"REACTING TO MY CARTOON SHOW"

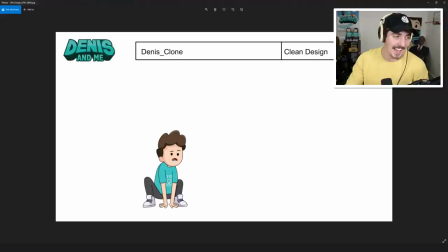[8:17]
They wanted what clone Denis would look like, crouching.
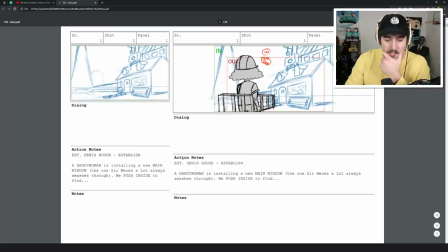[8:22]
They like everything, every little detail. So you can see how the storyboards are done here too.
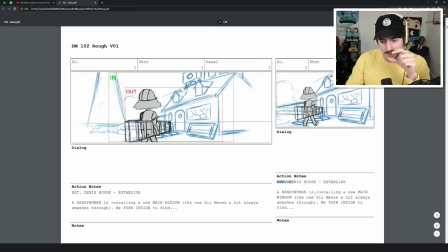[8:27]
They essentially just take parts of the script and then we'll design the scene around that like section of text.
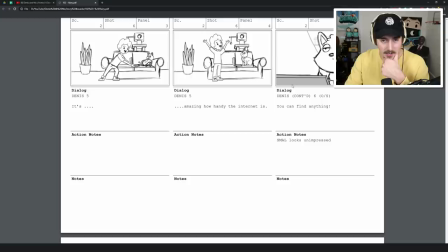[8:35]
And so this is Harry's situation here. Here's a part that was cut out of the original. So in Harry's situation.
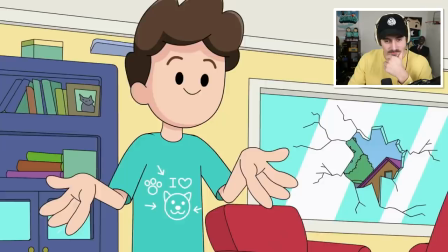[8:40] You could get a job. It's amazing how handy the internet is. You can find anything. Well, I'm gonna go do some errands.
So there, he was like, it's amazing how handy the internet is.
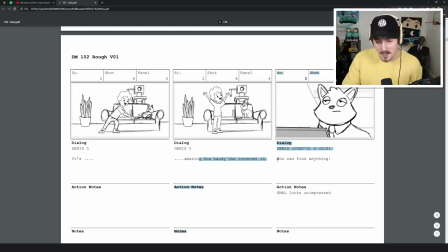[8:52]
You can find anything. In the original storyboard, he says, it's amazing how handy the internet is.
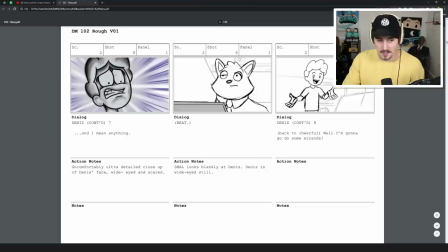[8:58]
You can find anything. And then there was supposed to be like a super close, like zoom in on Denis's face.
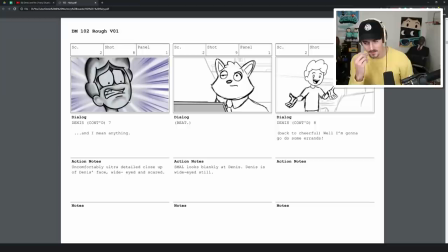[9:04]
And he goes like, and I mean anything. And then we realized that that was really weird and kind of off-putting, and we just cut that. But it's just, in general, there, every single episode that you see, there is so much that ended up being changed or cut because each episode has to hit that 3-minute mark.
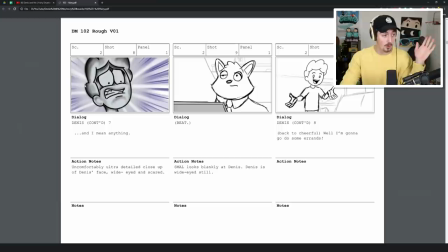[9:20]
There were some things, some jokes and stuff that because a joke ran like 2 or 3 seconds too long, we just had to cut the whole bit entirely.
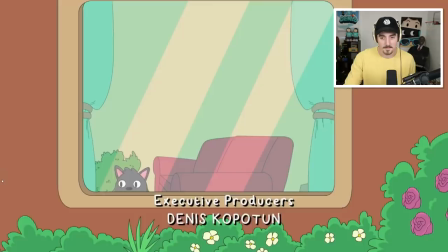[9:28]
Okay, here's a great example. So in Skunked, so the episode opens up with Denis immediately walks up to Sir Meowslot looking there out the window. I found your favorite toy. Okay, so he walks up to Sir Meowslot holding this toy, but Look. in the original storyboard,
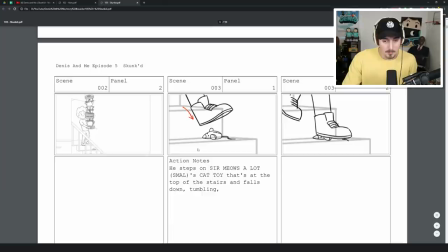[9:45]
it shows the house, and Denis is walking down the stairs with like a huge stack of fine china,
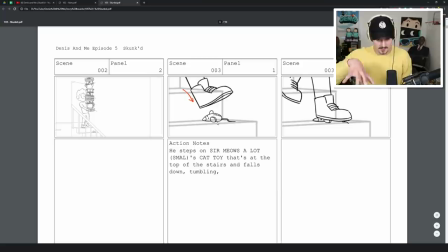[9:51]
but then he trips on the toy that he brings to Sir Miazla. We kind of wanted to like establish the toy more.
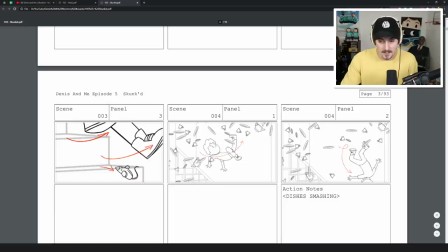[9:58]
Denis is walking down the stairs, and then he trips on the toy, and then the fine china like smashes everywhere.
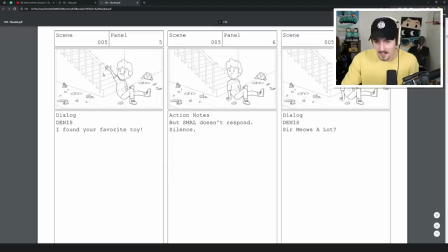[10:04]
But the only thing Denis notices is like, he sees like the toy on the ground, and he's like, Sir Miazla, I found your favorite toy.
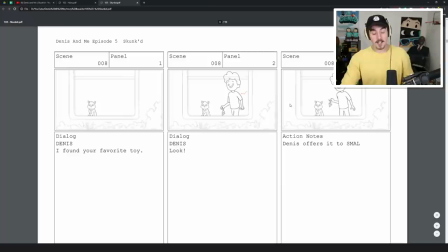[10:12]
And he's like looking around the house, and then he sees that Sir Miazla's looking out the window, and that's when he comes in and he's like, I found your favorite toy, look. So we had the episode just start right here on page 8.
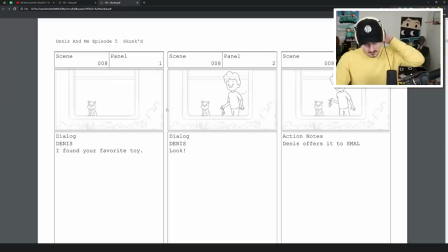[10:24]
We cut the first 8 pages because the episode just ran a little bit too long and we just removed that bit entirely.
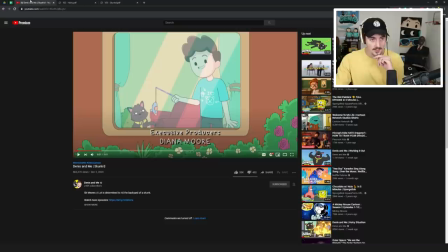[10:30]
But that's why it's funny, because there's like a bunch of fine china references in the show.
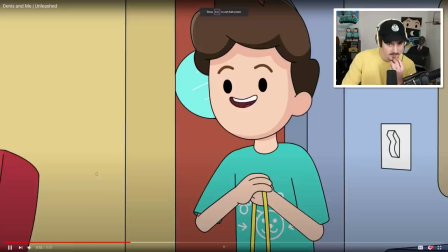[10:34]
In like later episodes, you'll see like an Unleashed being one of my favorite episodes.
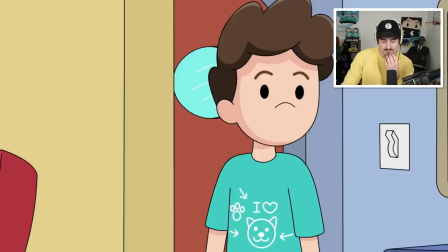[10:39]
Also, fun fact.
Ah, come on, Sir Meowsla, the leash is a great idea. Oops.
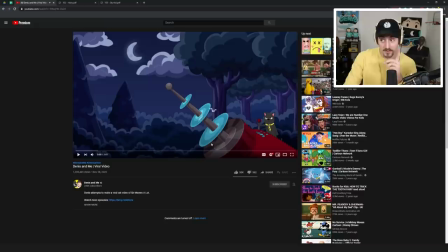[10:47] Gotta find a better spot for those.
So that's a callback to the fine china being dropped down the stairs in viral video.
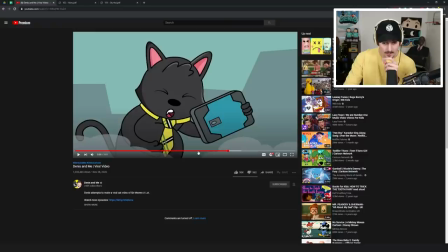[10:55]
Viral video was intended to be episode 9. And you can see here.
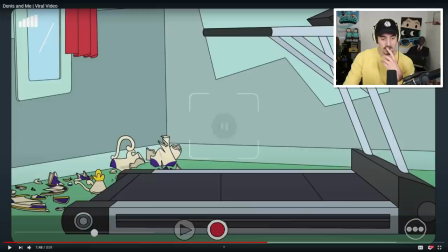[11:01] How about the classic cat on treadmill?
You see fine china shoot out of the side. So there's these weird like callbacks to things, but then like some episodes were rearranged.
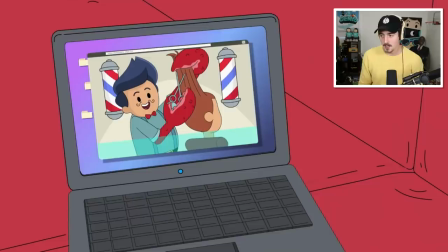[11:13]
But anyways, that's like a little, I guess, like semi Easter egg. So one thing I really like talking about with Harry's situation, this episode,
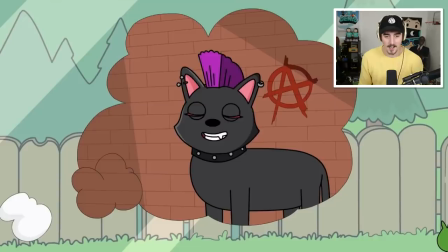[11:21]
Sir Meowsla sees a barbershop ad and he gets all these ideas of different hairstyles and stuff he could have for himself.
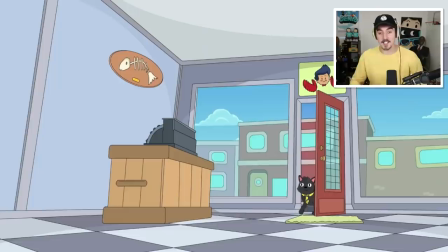[11:29]
This was one of the first episodes ever written. But the thing is, it was originally written that he would show up to this barbershop.
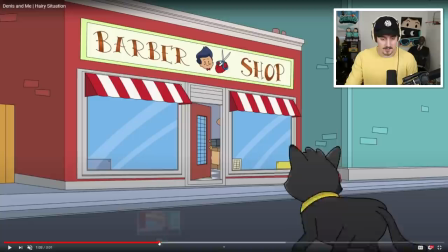[11:36]
Also, if you didn't notice, it's pretty obvious. There's a little pinchy Easter egg right here, pinchy reading the newspaper. What does it mean? That's for you to think about and me to not say anything.
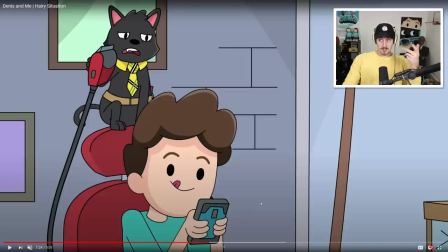[11:51]
But anyway, Sir Meowsla shows up to the barbershop, and the way the episode plays out is Denis ends up coming to the barbershop to get a haircut.
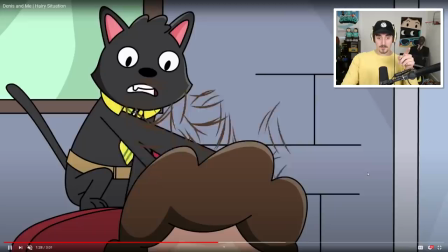[12:00]
That was one of the errands he had to do. But the way the episode was originally written is that Sir Meowsla goes to the barbershop to get a haircut.
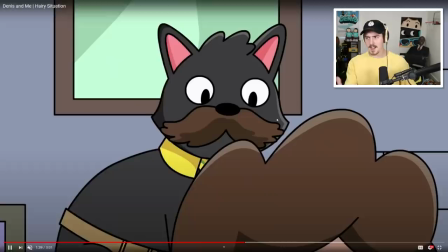[12:06]
He sees that nobody's working, so then he decides he's gonna cut his own hair. But instead of Denis walking in, it was some stranger that walks in.
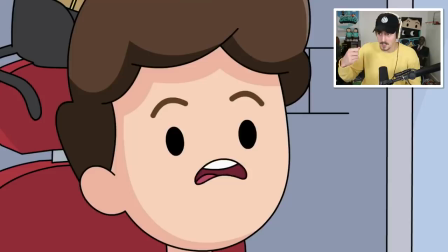[12:14]
I think we had it written as like an old lady, and she wants a haircut, so then Sir Meowsla gives her something, and she ends up liking it, even though it's like ridiculous.
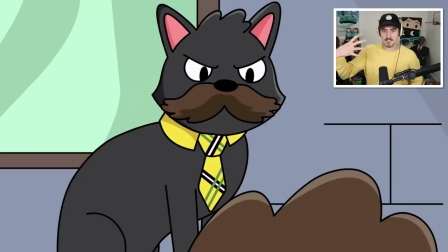[12:22]
And then this like draws attention from the town.